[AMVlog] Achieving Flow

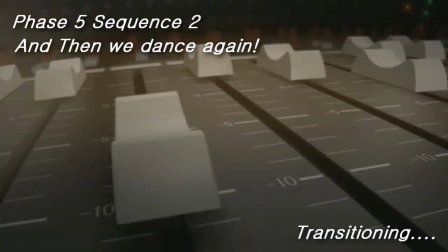Now we're getting ready to transition into the 6th phase. Here, zooming through space.
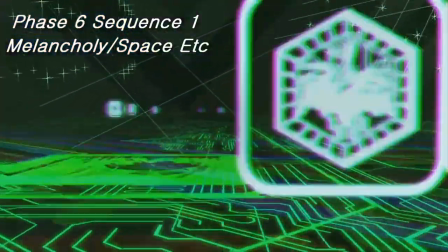And now notice the clips are all drawing us in, except this one, which is going the other way.
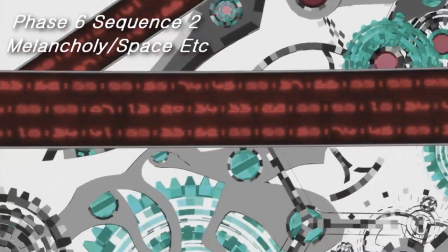This would be a mess up. And notice how it created some sort of disharmony.
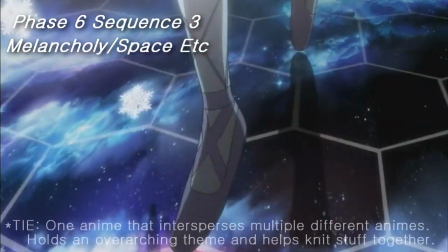Really subdued, melancholic clips. I used Guilty Crown as a tie, as a similar theme.
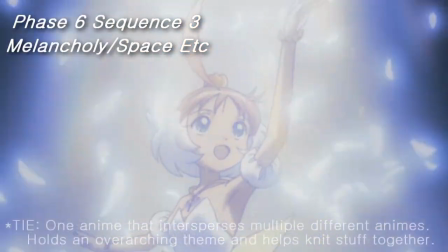I brought in Princess Tutu because it's a content match. Both of them are ballet dancing.
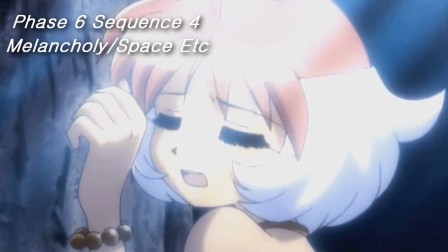Made this a little more blue and desaturated. All of this has been color corrected.
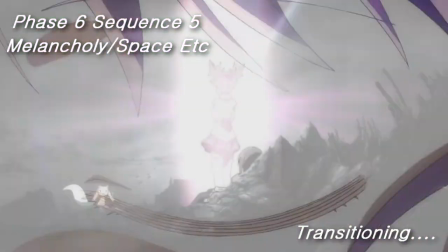This is the transition into the final phase. It's kind of a long transition.
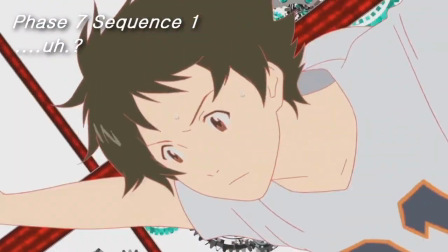There we go. The theme of the final phase was Katie's running out of time, so we're gonna throw clips down.
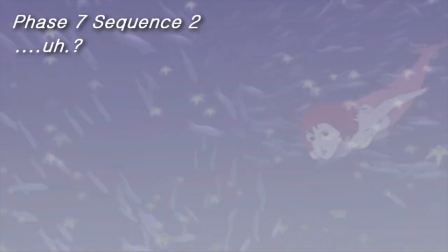I guess everyone's kind of moving in the same direction. She's not moving.
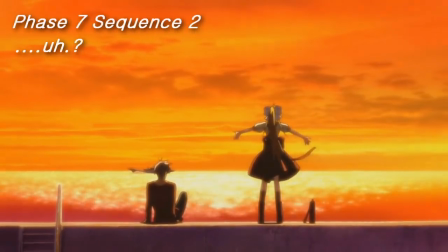You notice that was kind of a weird transition. And now we're winding down with the credits.
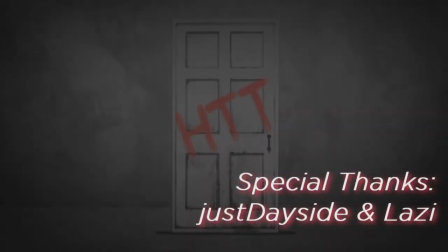Incorporating credits into a video is always really nice. I don't know, I like that. And that's the end.
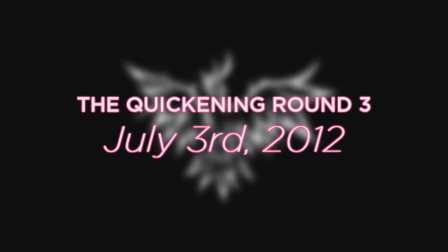Thank you for joining me. I hope you enjoyed this tutorial and you learned something.
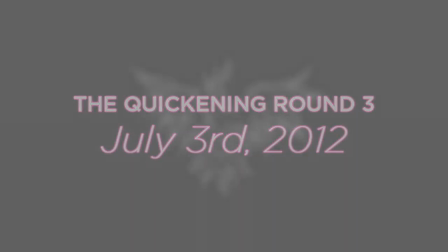If you have any questions, comments, or concerns, or you just want to tell me that you learned a lot, please leave a comment or send me a personal message.
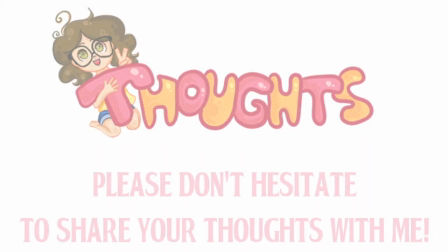This is my first tutorial that I've ever made ever, so if there's anything I can improve on, please let me know.
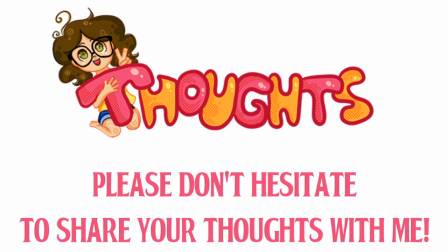I hope to follow this up with a sequel tutorial to this about applying this method to storytelling AMVs, which is how I primarily use it. Yeah. See you later, guys.